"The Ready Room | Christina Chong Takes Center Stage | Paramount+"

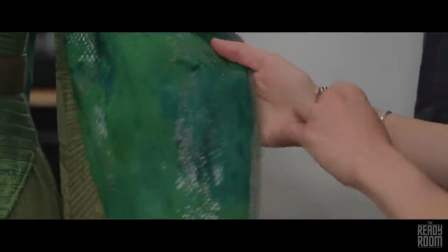Here we also screen printed, but this time foiling adhesive, and then foiled to give it a shine that Bernadette wanted when she was in action and moving around.
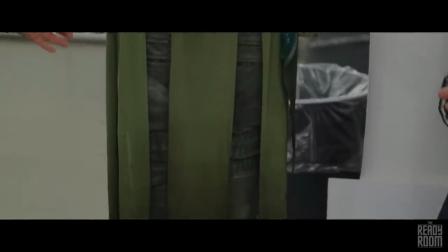All the pieces are integrated to reflect like the wear and the grime of her environment.
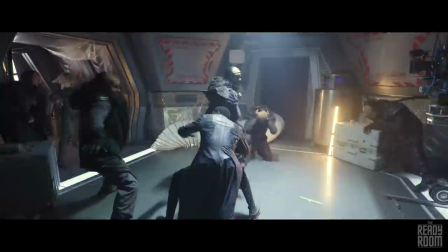And then here we have Embanga. This coat had a big split in the back and we wanted it to kind of like really move for the stunt sequences.
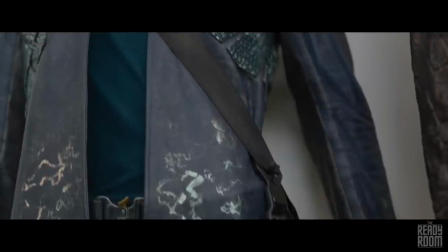So this leather, we pre-washed 15 cow hides. We did this to soften the leather and give it some texture before building the garment.
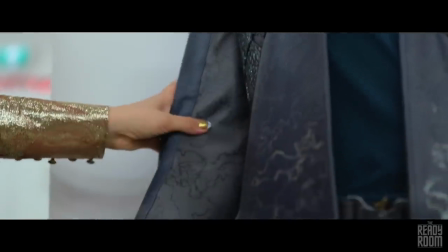And these are actually stretch panels down the inside of his arms and around the shoulders.
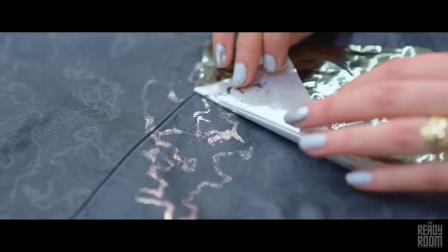We also went in by hand foiling elements of the design back to, again,
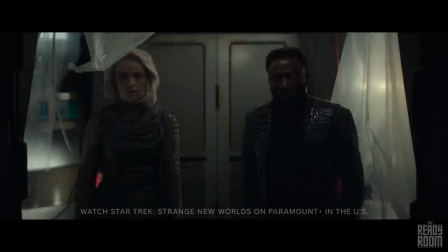how Bernadette wanted things to kind of shine and sparkle as they move in action.
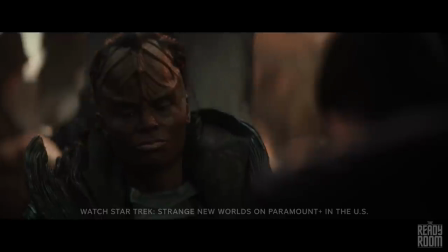we're actually introduced to Klingons for the first time in Strange New Worlds. We see the rebel Klingons, which are very rough around the edges.
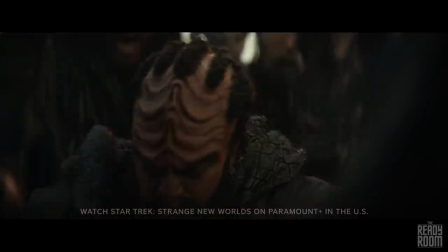They're warrior-esque. They've got a lot of leather and metal components to their costumes.
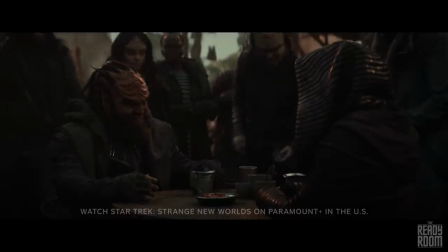They're very broken down.
Beat that, human.
We really wanted to have a lot of texture in the costumes.
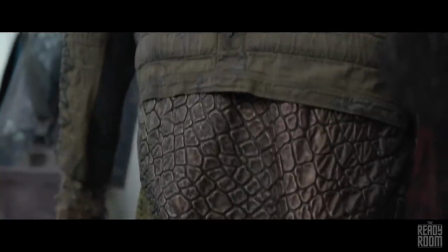I use puff paint. It rises and creates a 3D effect when heated at high temperatures.
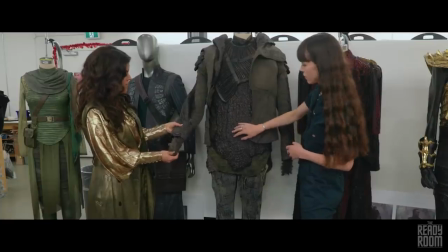Here, we actually applied it by hand, and heated it to give a risen kind of 3D grime effect.
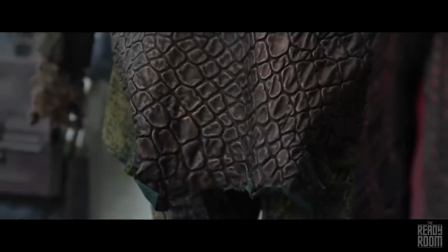We just want to make it look as gritty and like foul as possible. So we've added like really textured leather pieces, this spinal detail with this metal.
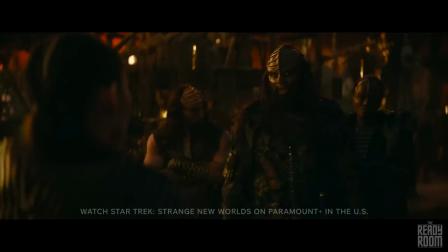We wanted him to look really rough, really intimidating, imposing. So we really wanted to make this character look as cool as possible.
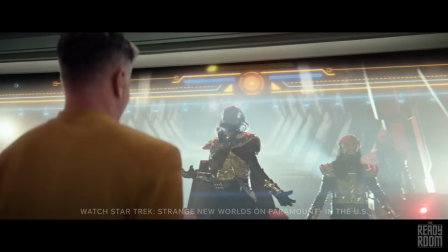And then we also see the military type. So the gold and the black Klingon costumes.
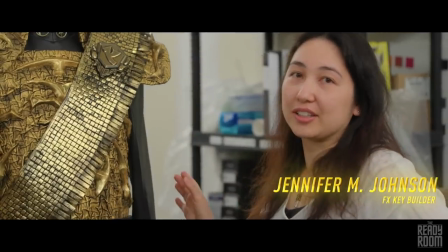First of all, this entire costume is made from leather.
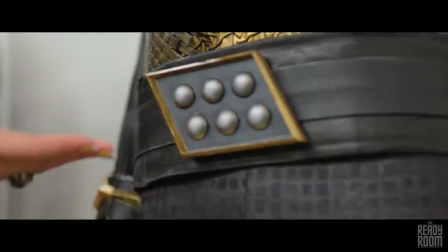Back in the day, in the 60s, the belt buckle was bubble wrap.
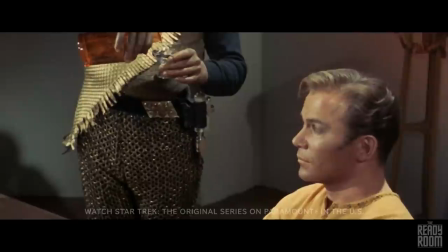So, like, 50 years later, we're 3D printing these key pieces, so it's really amazing how far we've come.
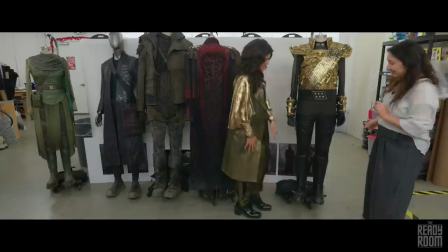One Easter egg that Bernadette felt she had to include in our Klingons was the addition of the Klingon Talon.
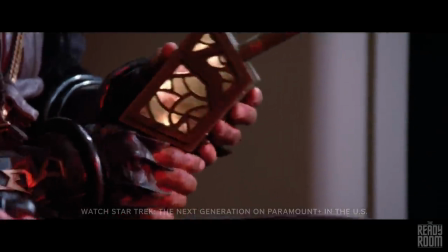You may remember it from an episode in TNG. They actually hid a weapon in their toe.
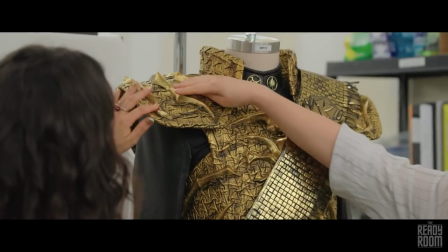It was a very fun piece to add. We have these skeletal pieces that were hand sculpted. With the textured leather, we paint with metallic paint, and that gives an overall gold colour.
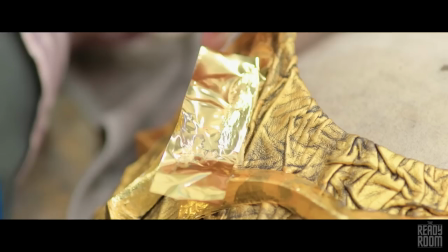And then to give an extra dimension, we will foil on top of the paint. What's great about the foil is that it really catches the light on camera.
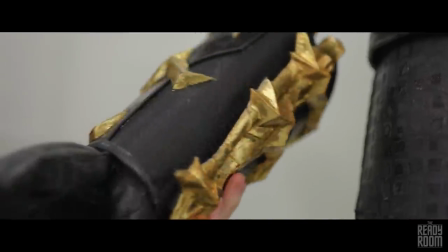We want it to look sharp and dangerous looking, like it could cut you.
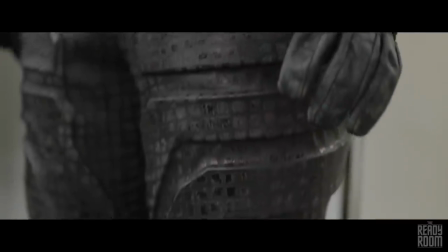The art of textiles, we can kind of like have these little tricks up our sleeves to kind of emulate armor that's been worn in battle, for instance. The engagement ceremony in 205 was such a great episode for costumes.
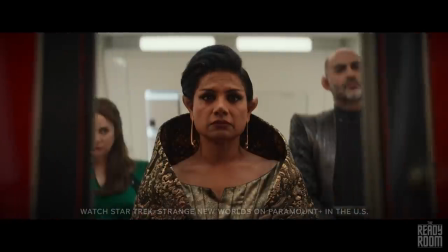We're introduced to Tee Pring's parents. Tee Prill, who's Tee Pring's mother, she's a little mutt, she's a little bit of drama.
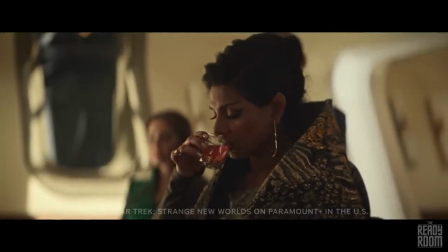So she was wearing this beautiful gulped gown reminiscent of Japanese culture.
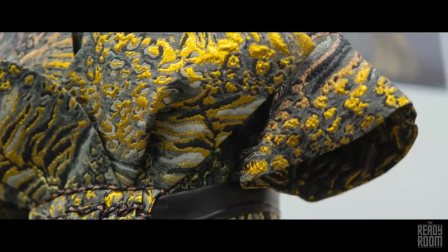She was wearing this beautiful belt with this obi-style origami decorative piece at the back.
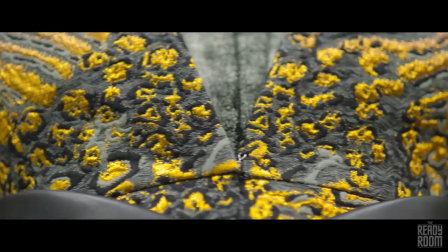We wanted something very queen-like, very majestic, and fabric that really had a lot of texture.
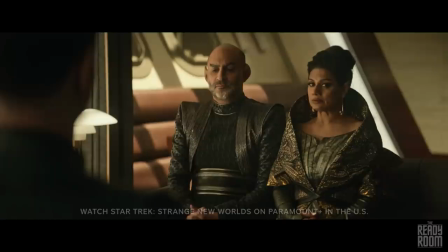When Bernadette designed this, she had in mind to frame the character's face,
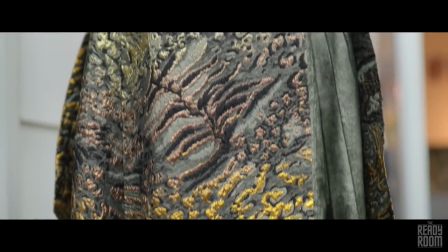and not just frame in an angular, sharp way, but it's got her, so it kind of hovers around her like a halo.
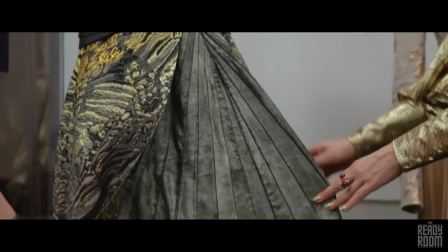I think there's probably about upwards of 250 pieces that were pieced together.
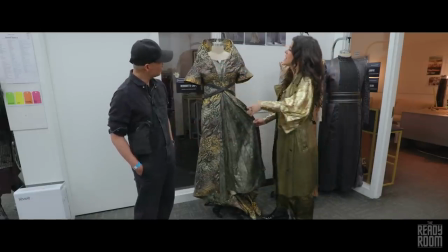But yeah this sunburst pattern is so beautiful and the way it framed her face and the reflection of this metallic fabric was really special. When we were looking at the costumes for episode seven, the Lower Decks episode,
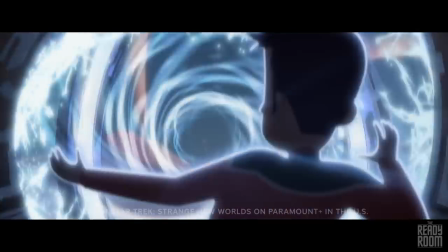it was really fun to look at the costumes and think how are we going to bring these animation to our world.
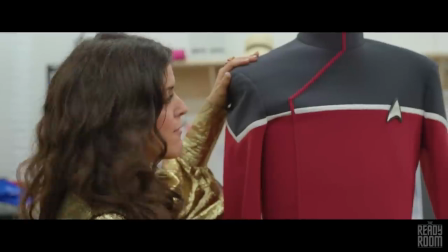We backed the costumes with scuba so it kind of like floated off the body and made everything look really smooth.
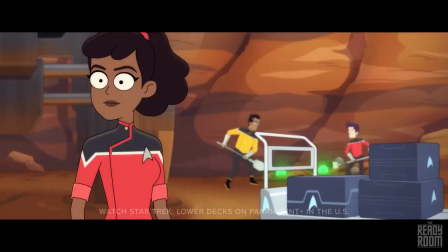Again we really wanted to perfect our interpretation of the animated characters so we custom hand dyed these little pieces of fabric.